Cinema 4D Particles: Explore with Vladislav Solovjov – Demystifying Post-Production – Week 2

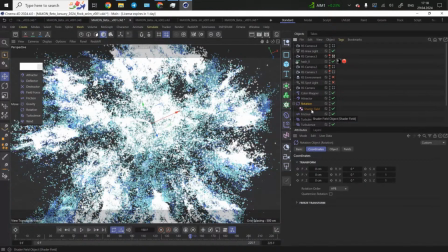1025s
But usually when I use rotation, I want to avoid a very linear movement of the particles, because they would just move in with the same velocity, with the same speed. It would look boring. So I decided to put the shader field, and this is what I like about particles and how the new
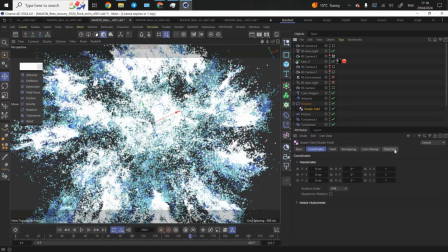1043s
unified particle simulation tool actually works with the C4D fields. I find it very useful. So here I used noise, and the noise was animated, so it's actually changing.
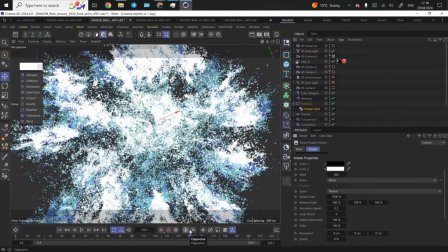1057s
And actually, with the shader fields, when you have noise, it takes the information from white and black. So black is 0 and white is 1. So basically, the brighter the noise pattern,
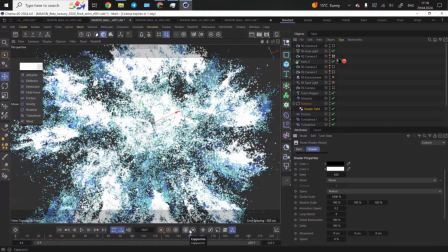1074s
the more effects would be in action. And I didn't want to particles just move in one single section. That's why I decided to animate the shader fields, and that's why it was ever changing
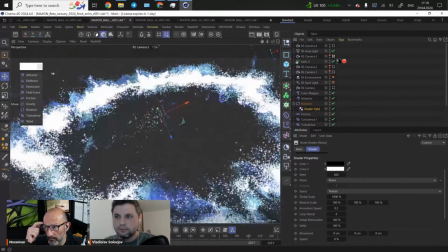1093s
along the whole timeline. You can't see these effects here,
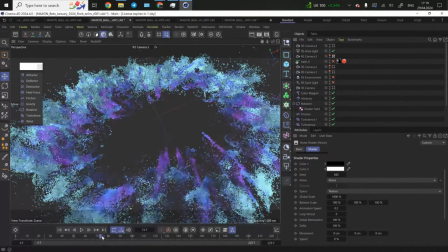1102s
but you can see that it's actually just starts moving slightly slowly in some certain areas, and others move a bit faster.
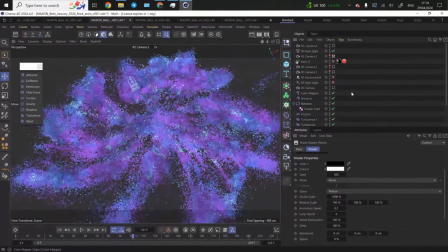1110s
This is what shader field helped me to achieve. Also, I use friction.
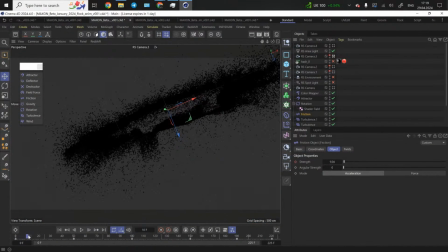1118s
The beginning of the particles simulation, the exposure was a bit it works more like an overkill. I wanted to slightly slow down the explosion.
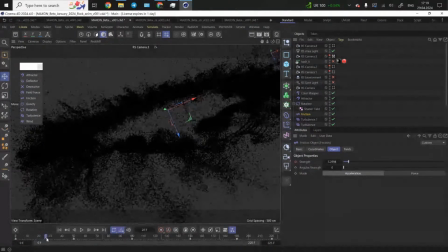1133s
That's why I also adjusted the friction,
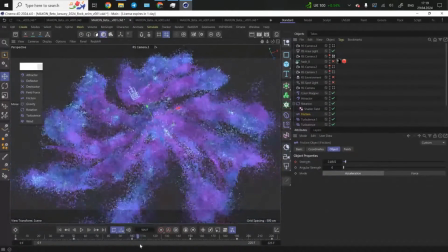1137s
and then would just start slowing down again and again.
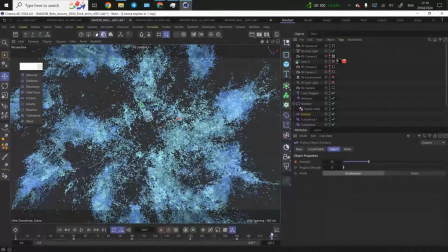1144s
So friction for me works more like the slow-mo tool. It's very hard to explain, but it's more like the air density. You somehow increase the air density and particles starts moving slowly. Then you decrease the strength of the friction.
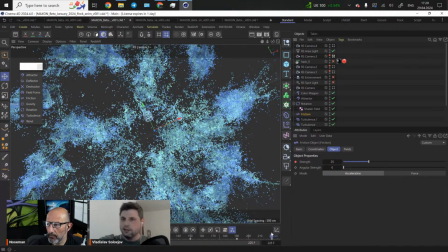1161s
The particle starts speeding up again. I really like this movement in velocity. So it just suddenly slow down, then speeds up. That was the idea behind this particular scene. And we can take one more look at the preview render, and then I'll just jump to another scene.
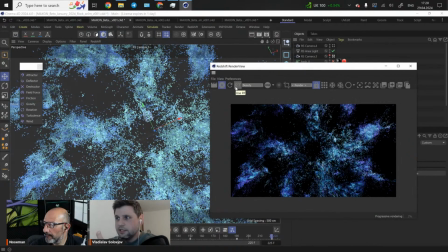1183s
This is how it looks.
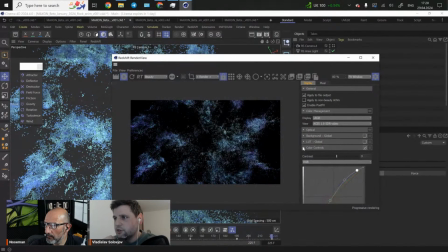1187s
Also, I think, yeah, I use some color correction. This is what I also do in C4D, because instead of adjusting the colors in post-production, I can make some color tweaks in C4D. So you get a bit more vibrancy colors.
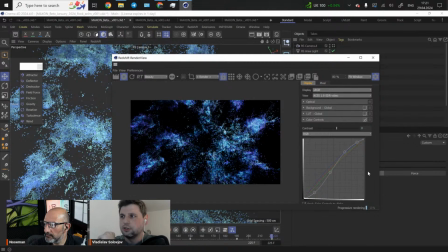1204s
So I can adjust the contrasts, also the midtones, the highlights. It actually helps to achieve a very nice and saturated picture before you even go to the post-production.
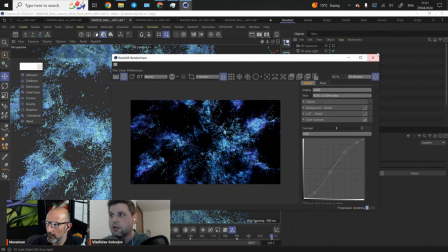1220s
I know maybe I'm being weird, but this is how I work in most cases,
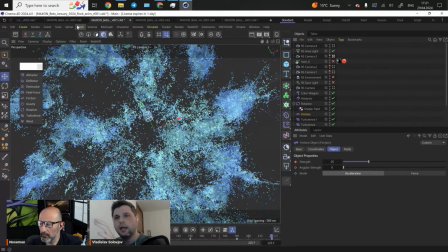1226s
because I try to achieve the most beautiful picture inside Cinema 4D and do less work in post-production, if it makes sense.
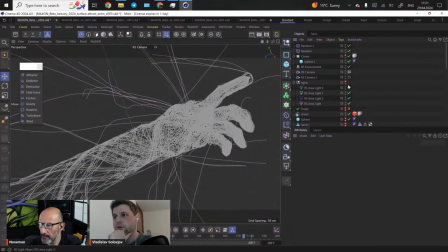1235s
All right, another thing I would like to show you is this brilliant example.
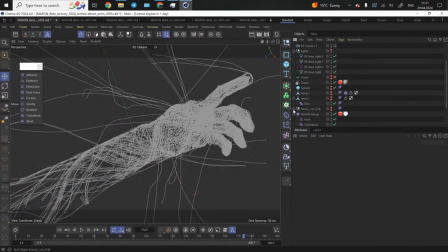1242s
In this particular scene, I wanted to play around with surface attracts that I would use this hand object.
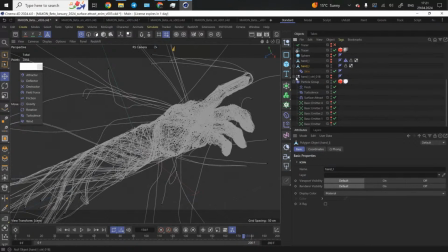1257s
So I took this hand animation. It has also a rig here, so where I connected the fingers,
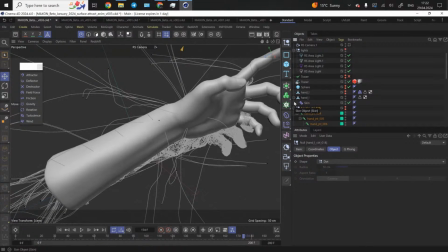1267s
like all the joints were animated, and I decided to pick one particular frame I liked the most.